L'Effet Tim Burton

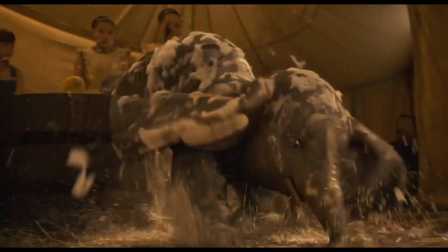[12:25]
Ce qui veut dire que dans la plupart des cas, les contacts de l'éléphant doivent forcément être en 3D, comme par exemple le foin, l'herbe,
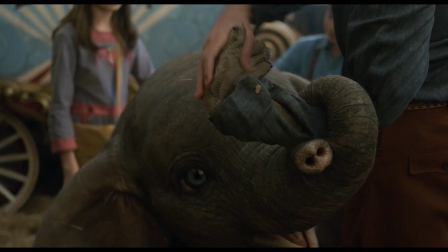[12:33]
ou les mains et les bras des acteurs. En plus de Dembo,
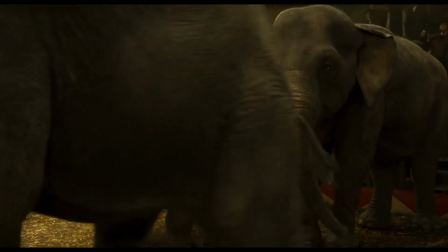[12:37]
sa maman Jumbo est également virtuelle, tout comme les autres éléphants dans le cirque.
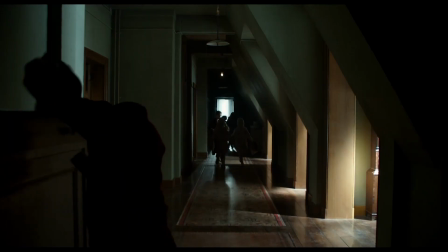[12:44]
Nous avons vu les adultes et créatures, mais les enfants sont également un aspect important dans l'univers de Burton.
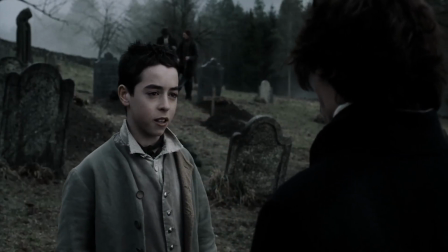[12:49]
Ils peuvent à la fois être les individus les plus prometteurs, comme les plus maléfiques.
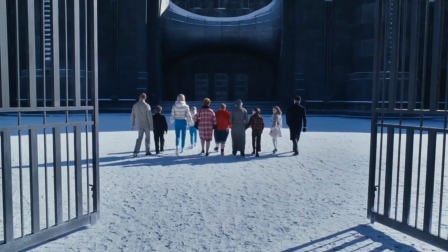[12:53]
Il sait à quel point les enfants peuvent être cruels entre eux et même barbares, posant ainsi un regard sombre mais souvent teinté d'humour noir sur le monde de l'enfance.
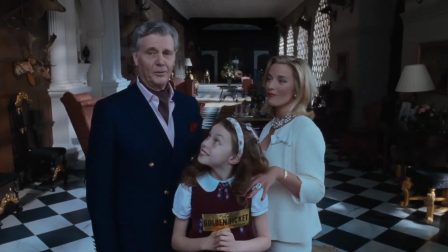[13:00]
Un monde qui peut être aussi très représentatif des dérives en tout genre de la société, comme le monde Charlie et la chocolaterie.
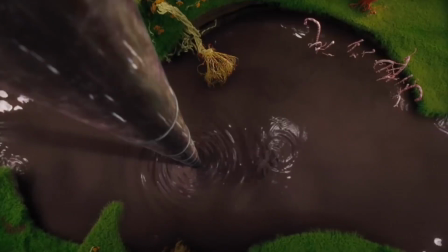[13:05]
La gourmandise d'Augustus le noie dans un torrent de chocolat numérique, car bien que les équipes du film aient créé une vraie cascade et rivière de chocolat,
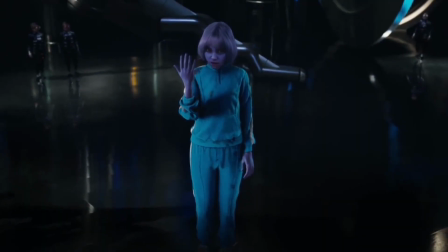[13:11]
on peut dire que c'est virtuel dès qu'il y a de l'action. La prétention de la sportive Violette la transforme en une gigantesque bulle de chewing-gum,
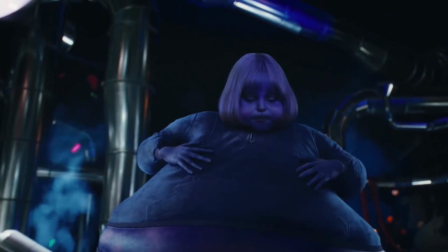[13:18]
effet également numérique malgré des tentatives pour le réaliser sur le tournage. Elle devient à la fin une sorte d'Elastic Girl.
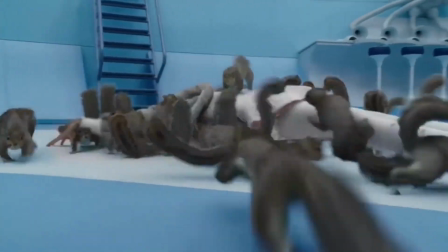[13:24]
La capricieuse Veruca se fait emporter par des écureuils.
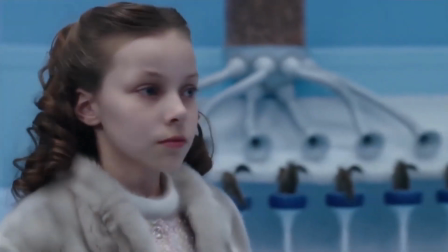[13:28]
Certains sont réels pour les très gros plans, d'autres sont des animatroniques, mais la plupart sont en 3D sur plus de 70 plans.
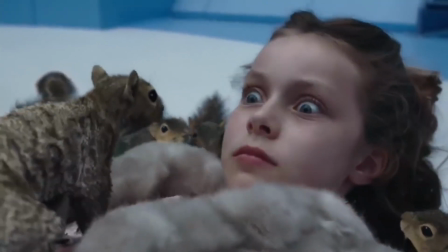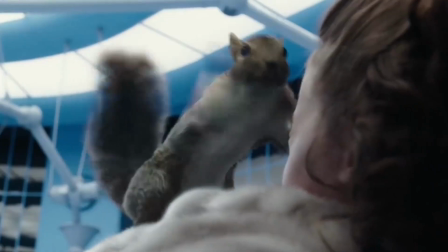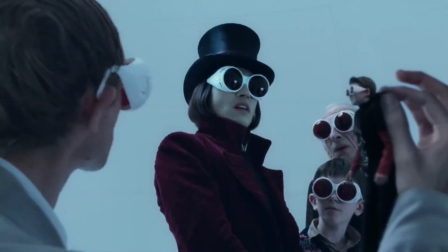[13:44]
Enfin, Mike, trop impulsif et impatient, se fait téléporter dans une télé pour devenir minuscule.
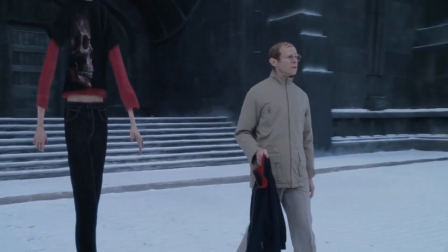[13:50]
Après étirement, il devient grand et complètement aplati.
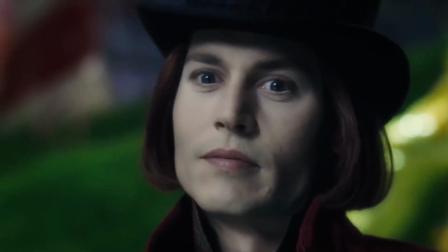[13:53]
Burton prend donc un malin plaisir à utiliser les effets visuels pour transformer les enfants dans une imagerie symbolique de leurs défauts.
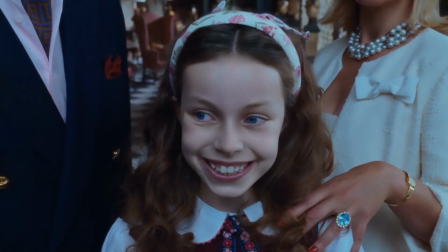[13:59]
Sans oublier que leur visage est rendu particulièrement lisse et propre par le maquillage et l'étalonnage, donnant un aspect artificiel presque irréel.
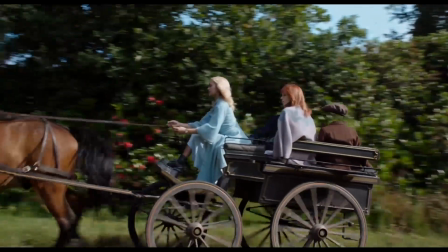[14:07]
Dans Miss Peregrine et les enfants particuliers, c'est pour le coup complètement l'inverse.
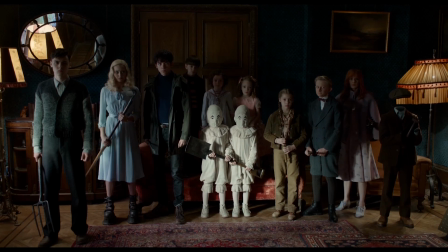[14:11]
Les effets sont là pour servir positivement chaque enfant, doté d'une particularité fantastique le rendant unique, comme être plus légère que l'air et capable de voler,
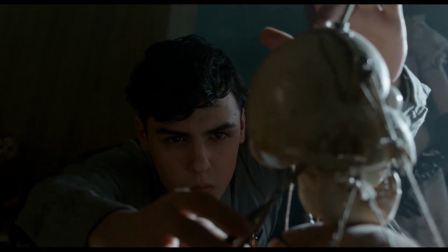[14:19]
redonner vie à un objet inanimé, avoir une forte source de chaleur dans ses mains,
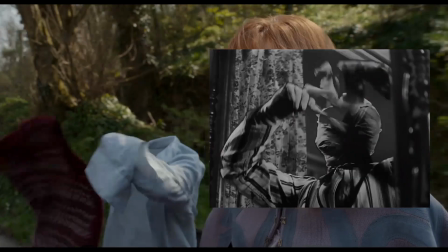[14:24]
être invisible, ce qui rappelle l'homme invisible de 1933 parmi les Universal Monsters,
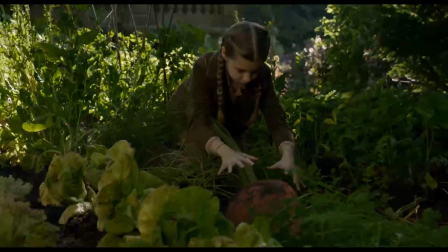[14:31]
avoir une force exceptionnelle, faire pousser de la végétation rapidement et comme on le souhaite, posséder une seconde bouche monstrueuse derrière sa tête,
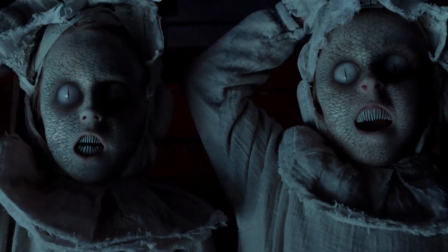[14:42]
loger des abeilles dans sa bouche qui lui obéissent, pétrifier les gens par son visage, et enfin projeter ses rêves sur un écran tel un cinéaste.
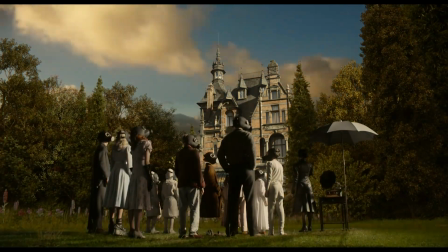[14:51]
Burton s'amuse cette fois à utiliser les outils technologiques les plus modernes pour créer des individus fantastiques, isolés mais singuliers.
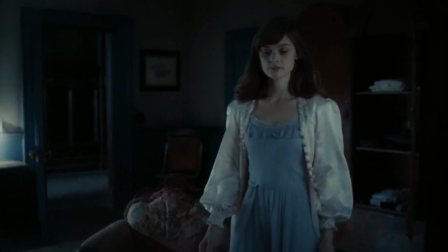[14:57]
Il y a encore deux enfants particuliers dans Dark Shadows, avec David qui voit des fantômes.
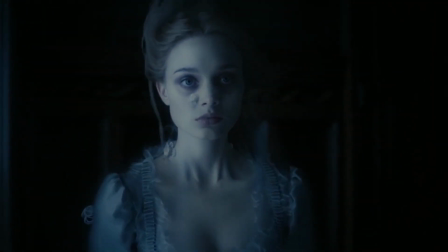[15:03]
Les fantômes en question sont filmés dans un bassin d'eau pour la tête et les cheveux, ce qui leur confère cette flottaison particulière,
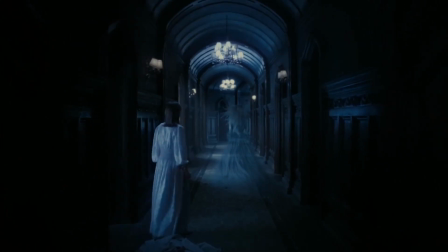[15:09]
mais le reste du corps est filmé avec un jet d'air à 120 images par seconde pour ralentir le mouvement,
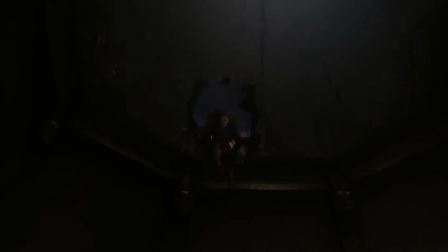[15:13]
notamment pour les robes. Enfin, Caroline se transforme en loup-garou, ses jambes sont donc numériques,
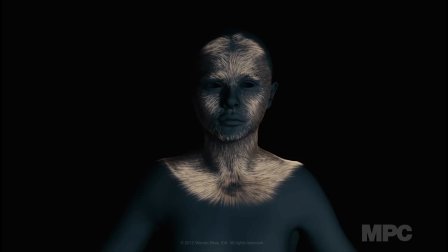[15:18]
son visage est recréé en 3D pour générer les poils, puis animé, les poils sont ensuite incrustés sur son visage.
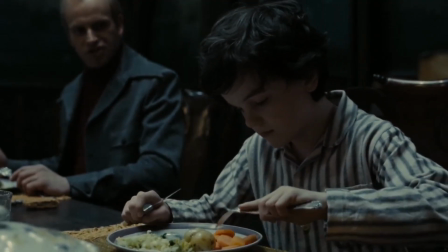[15:27]
Il est rarement compliqué dans chacune des histoires de Burton de déduire vers quel enfant il s'identifie le plus.
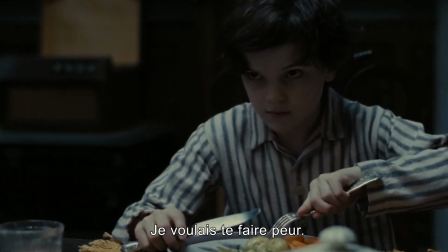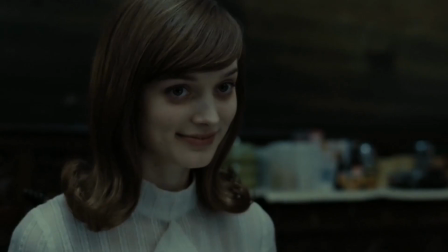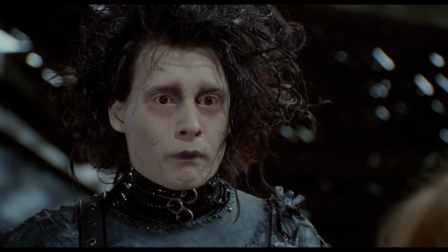[15:42]
Vous l'aurez très sûrement remarqué, mais la plupart des personnages burtoniens ont des grands yeux.
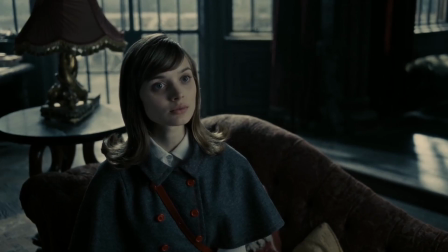[15:47]
Si cette caractéristique lui plaît tant, c'est parce qu'elle permet à ses personnages de communiquer davantage par le regard que par la parole.
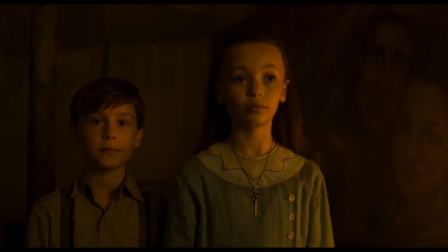[15:54]
Car Tim Burton ne s'exprime pas avec des mots, mais avec des images.
What's that with the big crazy eyes?
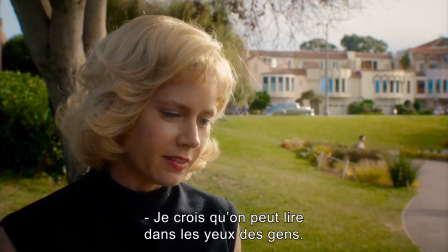[16:00] Oh, well, I believe that you can see things in the eyes.
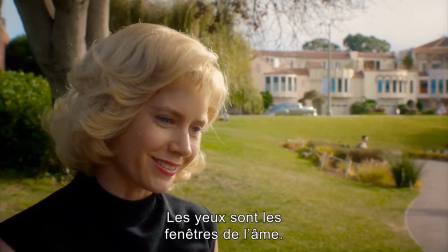[16:06] In the eyes are the window to the soul. Yeah, but you paint them like pancakes.
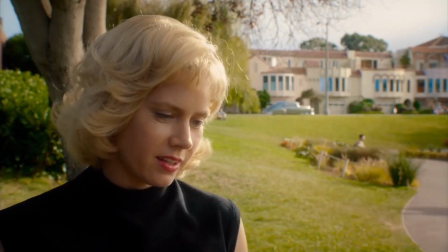[16:12] They're way out of proportion. Well, eyes are how I express my emotions.
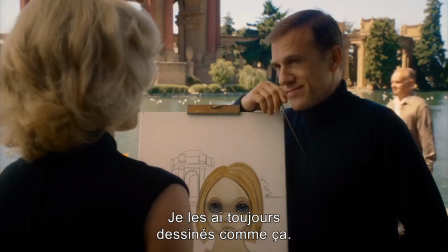[16:19] I've always drawn them like that.
Niveau effets spéciaux, on le constate avec l'animation 2D des yeux sur fond noir pour son premier film, et quelques minutes plus tard avec la grosse marge.